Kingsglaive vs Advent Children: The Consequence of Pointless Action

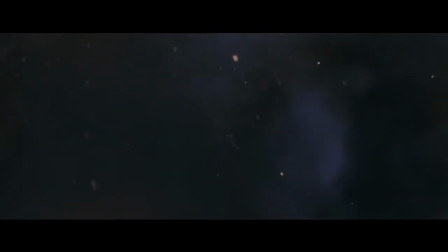[4:06]
In essence, Nyx and Glocka kill each other simply because they have different beliefs.
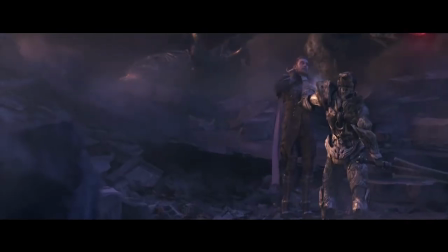[4:12]
That's right, if someone doesn't believe what you do, just kill them.
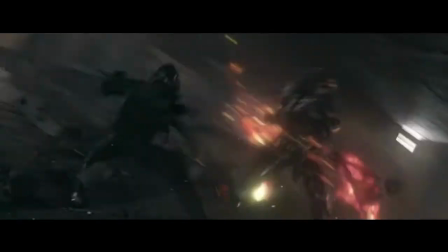[4:16]
This battle mirrors the battle between Cloud and Sephiroth in Advent Children.
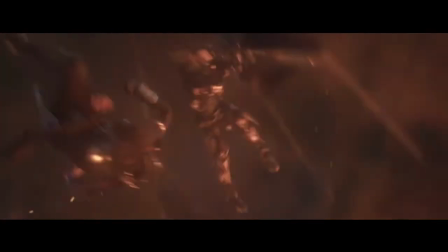[4:21]
Kingsglaive, you can't just use Advent Children physics without setting them up first.
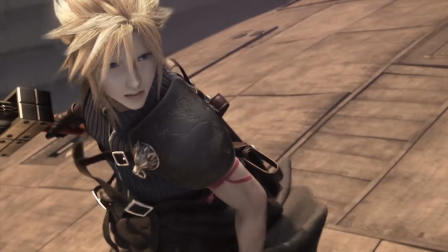[4:27]
Among their differences though, the characters have clear motivations, and we can even sympathize with one of them.
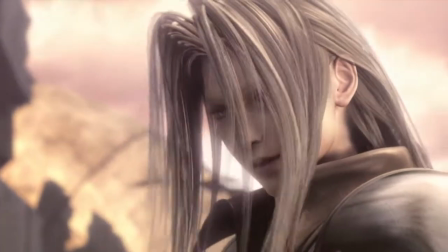[4:34] What I want, Cloud, is the sale of the darkness of the cosmos with this planet as my vessel.
Cloud must save the planet. Simple. Done. Now we can watch the fight without wondering why we should care about two people
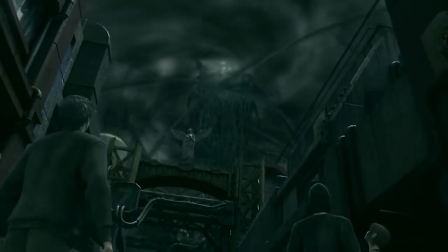[4:50]
murdering one another while a city and its inhabitants falls into ruin around them.
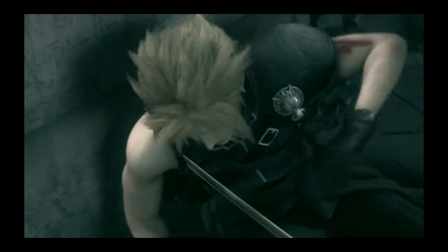[4:56]
Actually, no one in this scene dies. If Cloud fails, everyone on the planet will likely die.
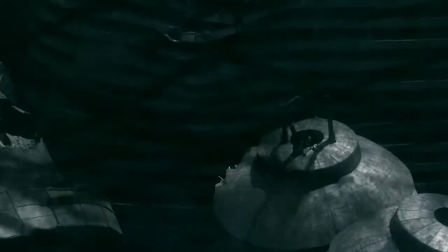[5:02]
But the battle itself takes place in an abandoned city. Cloud doesn't even kill Sephiroth in the end.
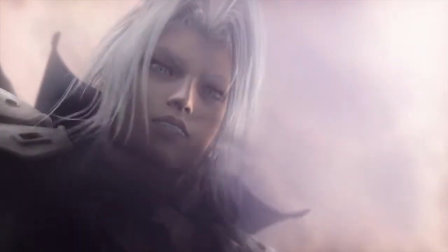[5:09] I will never be a memory.
And when Kadaj reappears, Cloud shows him sympathy.
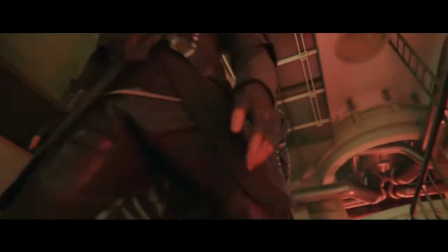[5:16]
He isn't some psychopath who can murder his colleagues while ignoring the deaths of thousands around him.
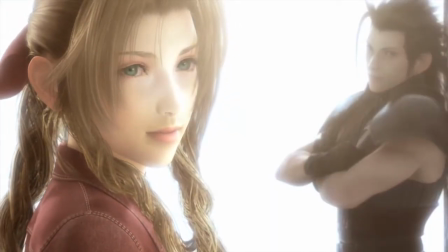[5:23]
He can barely handle the memories of two friends who died years ago. Advent Children doesn't present morally gray questions to mull over.
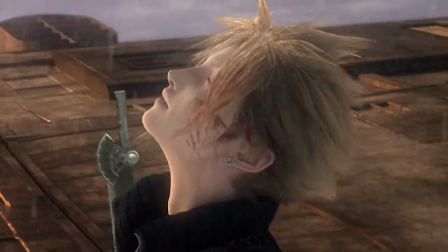[5:31]
But, personally, I prefer its message, Choose Life, to Kingsglaive's morally reprehensible message,
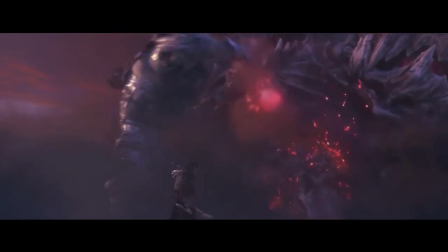[5:40]
Kill everyone who disagrees with you, and also your allies.
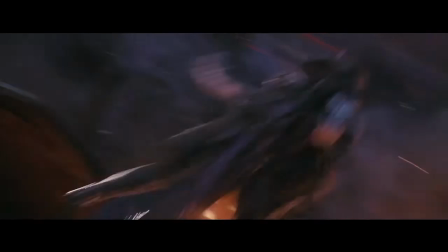[5:44]
Finally, most of Nyx and Glocka's battle takes place on top of a giant monster battle,
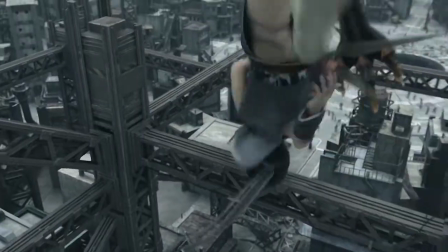[5:50]
similar to a scene in Advent Children where Cloud and his friends fight the monster Bahamut.
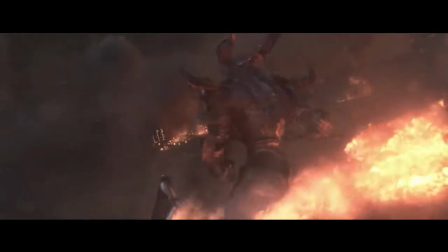[5:55]
The problem with Kingsglaive is that the monsters only add to the visual chaos on screen.
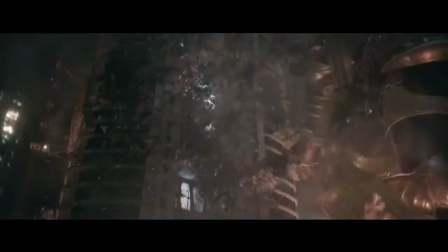[6:00]
Some of the monsters of the old wall look and sound like General Glocka.
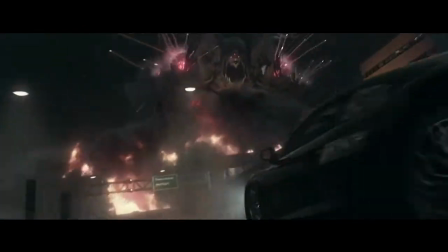[6:08]
The monsters on both sides destroy so much, with little to no reaction from any of the characters, that it all seems pointless.
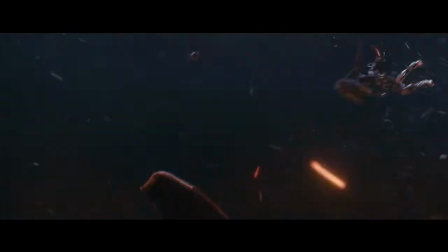[6:17]
Additionally, Nyx and Glocka's battle takes place on constantly moving settings.
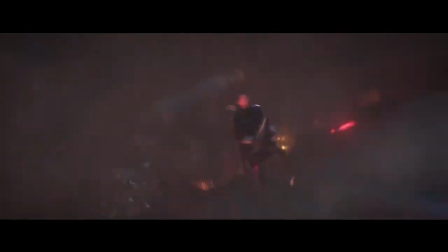[6:22]
Fighting monsters, collapsing buildings, flying airships, falling debris, and racing cars.
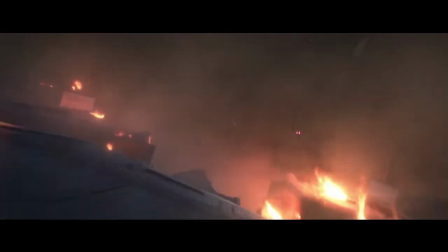[6:28]
They can also teleport anywhere within throwing distance at any time.
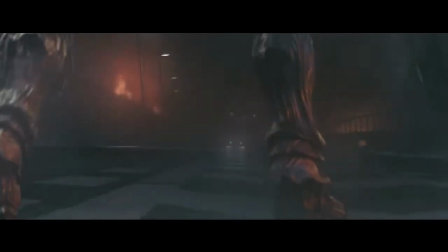[6:33]
Kingsglaive seems to think that because of this, it doesn't have to show how the characters move from one area to the next.
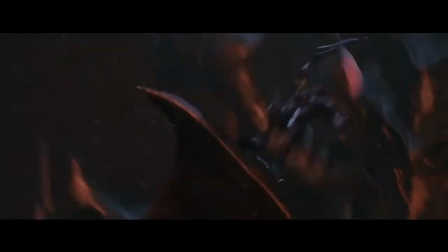[6:40]
Nyx and Glocka can just appear on top of giant monsters or airships whenever it looks cool.
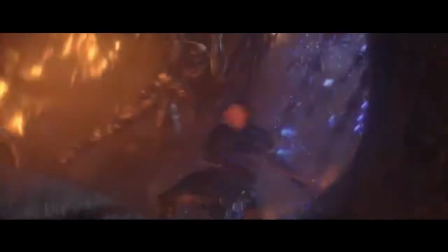[6:46]
The movie, however, often has to cut to other useless scenes, just so that moving Nyx and Glocka from one place to the next makes some kind of sense.
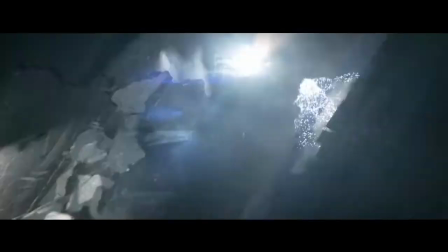[6:54]
The characters can't jump from a collapsing parking garage and reappear falling from an office building roof.
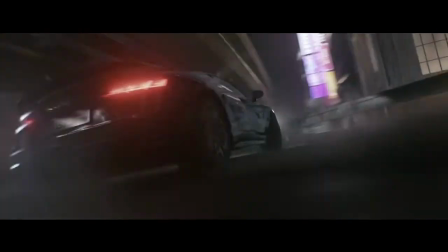[7:01]
So, let's see what's going on with Libertus and Luna.
That's not something you see every day.
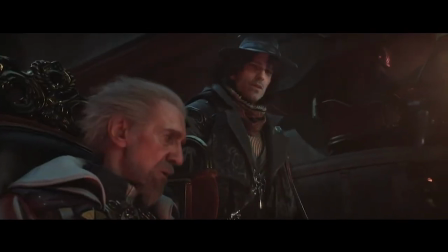[7:07]
Nothing. Great. Why are these guys still here? Didn't they say half an hour ago that they were leaving?
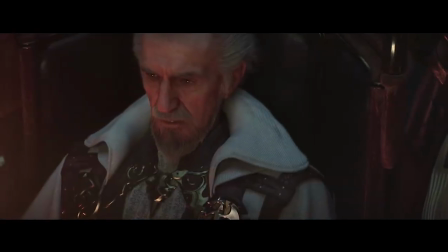[7:14]
Why do we need to hear this information again?
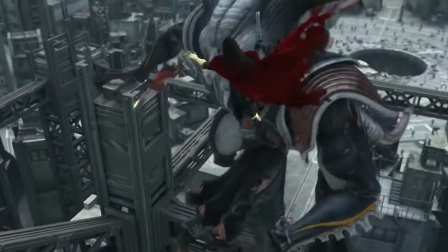[7:17]
The battle with Bahamut also contains many fighters, some of which fight on top of the monster.
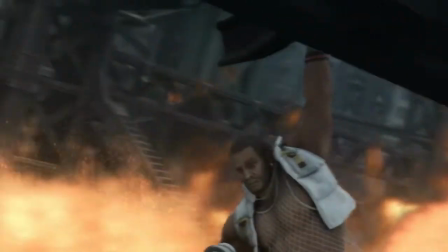[7:23]
The difference from Kingsglaive is that Advent Children constantly shows the location of the fighters,
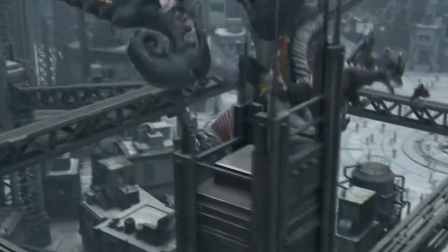[7:29]
including the monster, in the scene and in relation to one another.
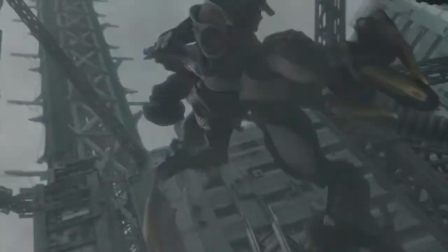[7:34]
The battle takes place in one area that all looks very similar, but has landmarks that even serve as an element of combat.
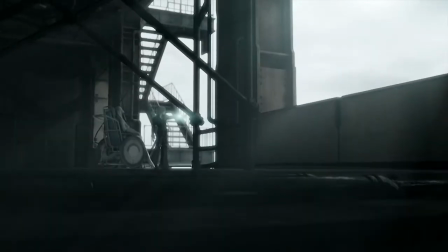[7:42]
In the middle of the battle, we briefly cut away to a scene where Kedaj discovers the location of Jenova's cells.
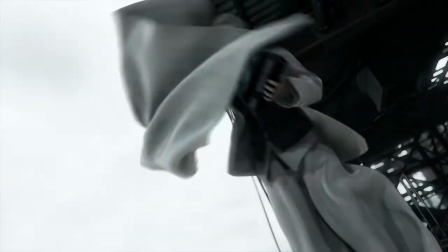[7:48]
This scene, however, exists to break up the action and reveal new information, rather than to move all the characters to new locations.
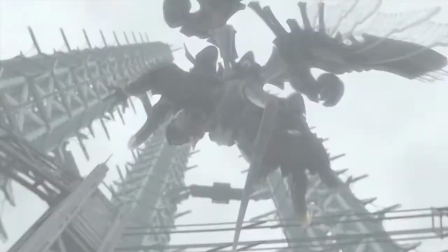[7:58]
When we return, the fight picks up right where it left off.
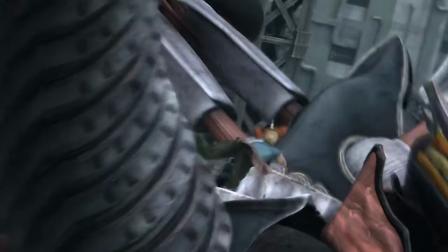[8:01]
Attacks from the monster also mean something to the characters, especially considering that they're fighting to save themselves and the city.
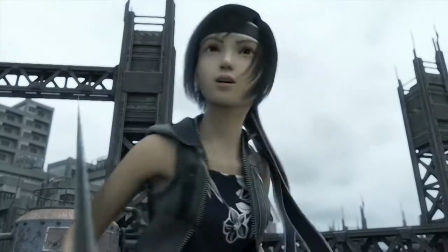[8:10]
Not only do we know the characters' locations, but also we know their feelings through reaction shots.